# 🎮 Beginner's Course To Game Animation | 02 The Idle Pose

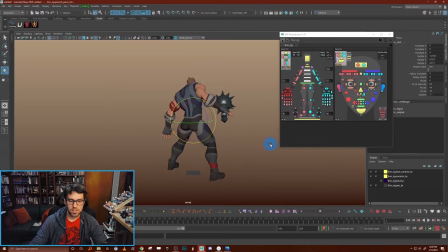Now I'm going to look at it from behind because this is kind of going to be the pose I see in game, and I don't really like this tilt I've got going on there. And I'm going to actually have him, as he's kind of leaning forward,
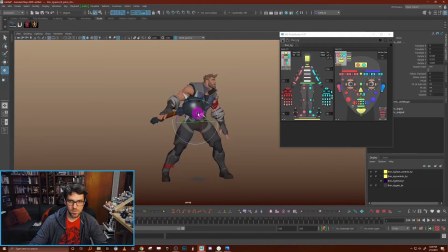he also is sort of straightening out his upper body as well a little bit to camera. So there we're starting to get like a little bit of a nice hunch like I want. I'm going to pull the body down just a little bit to get the knees bent a little bit more.
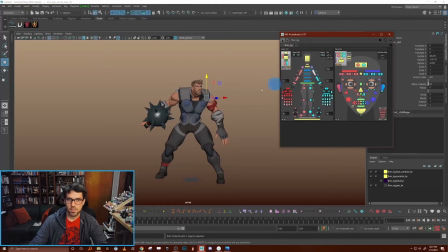And now I'm going to start working on actually getting, some of these details exactly how I want. Really sort of micro adjusting the arms, taking in the shoulders,
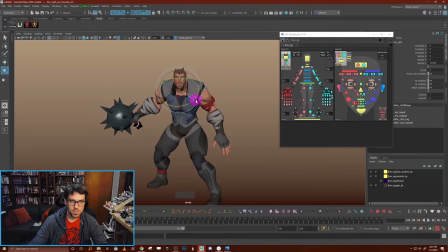bringing them hunching forward a little bit to give them that rounded shape that I think is sort of a key part of the, barbarian feel. And get this arm down.
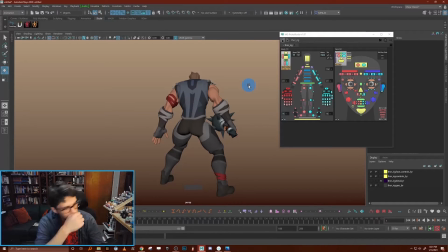And I think that, I talked about one of the things that I wanted to do is have the weapon feel nice and weighty. So I think it might be good to actually like lean the character a little bit towards the weapon so that it feels like the weight is kind of
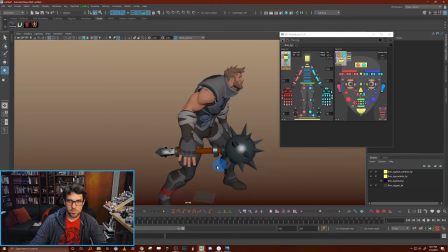over the weapon. And let's grab, do I have a control here for the prop?
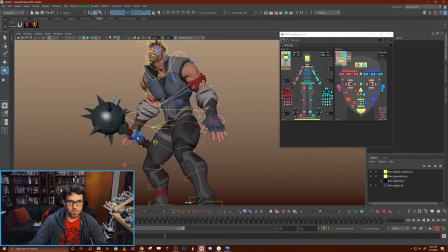It doesn't look like it, so I'm gonna have to grab my prop control manually, and I'm gonna take this and adjust it into a little bit more of a natural grip position, and I'm gonna start to
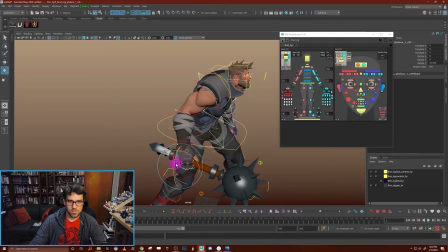bring these fingers around it and just start sculpting some of the more micro bits of this pose.
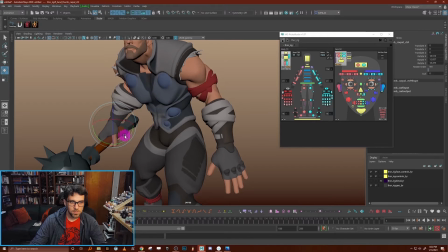I don't care about it being perfect, like a really beautiful grip position yet, because all I'm really caring about is the
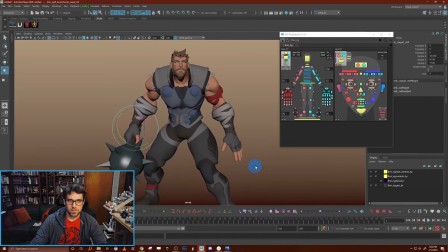sort of natural, or the overall gesture of the pose.
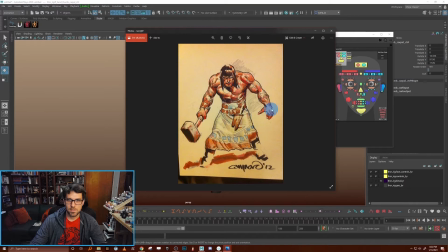Now, I really liked in this image the way these hands were sort of like clawed.
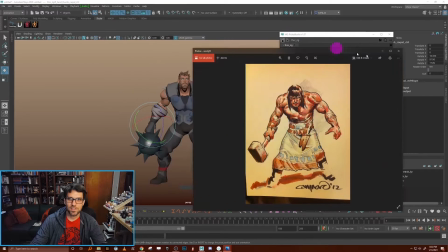It added a nice feeling of tension to it.
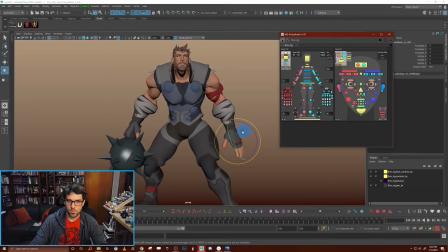So I'm going to try to do something kind of like that, where I grab the top joints, bend them just a little bit,
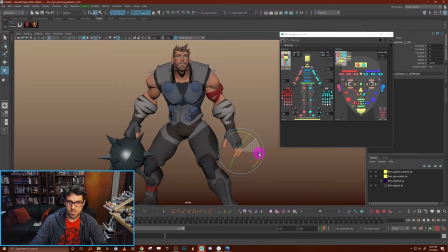but really get the tips to be a little bit more like claw-like,
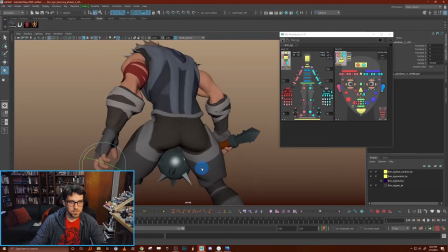and sort of feather these into a little bit more of a natural pose by just grabbing these.
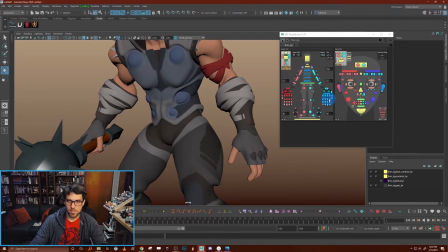And I'll fine tune all this later, but as a starting point, I'm just grabbing things in groups,
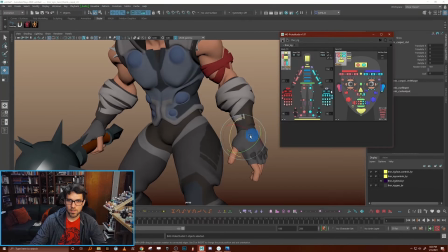knowing that I will later pull them out and really
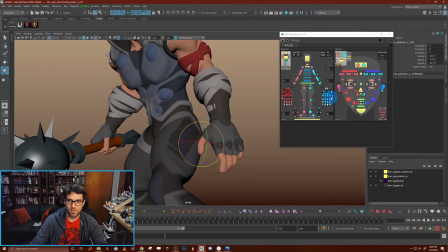fine tune everything on this pose.
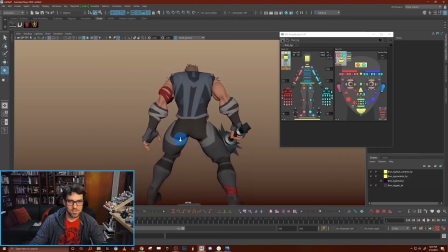Okay, so there's a nice like sort of clawed hand.
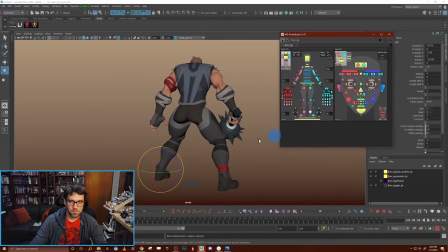Now I'm gonna work on the feet a little bit to get them a little bit more natural, or maybe bring them in a tiny bit,
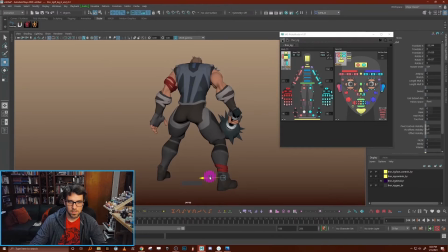bring this one in a little bit, and get these heels. Let's see, where's my heel control? Is this it? Yeah, there we go. And rotate that a little bit. You can see that I just like rotate things in world space a lot.
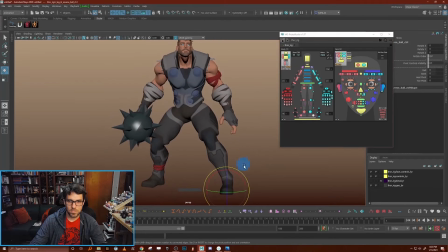I'm not too worried about having clean rotations or anything on my character at this stage in the game.
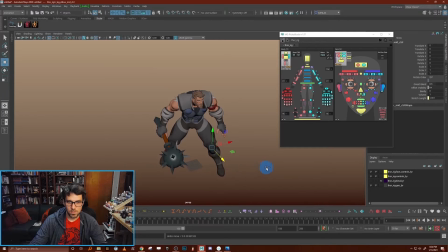Is that my knee PV? Nope. Let's see, where's my knee pull vector? There it is. Okay. There we go. I want to bring this out a little bit. Choose where I point the knee a little bit more forward.
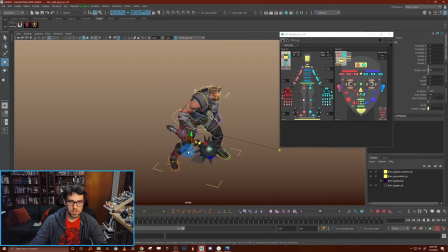Bring this guy out a little bit. So I'm just kind of really now microing this pose a bit to be more what I want.
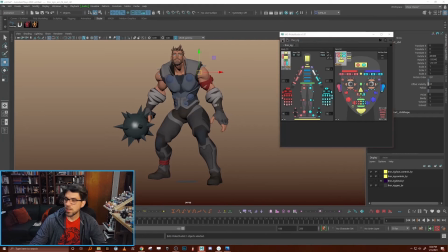Now I'm looking back at my reference again. Oops, wrong one.
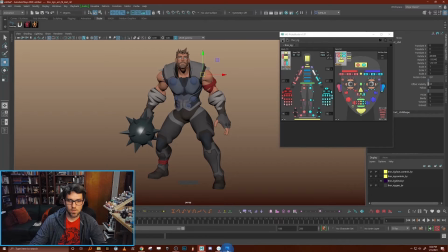And seeing that maybe even I could pull these out, pull this character out even wider and broader.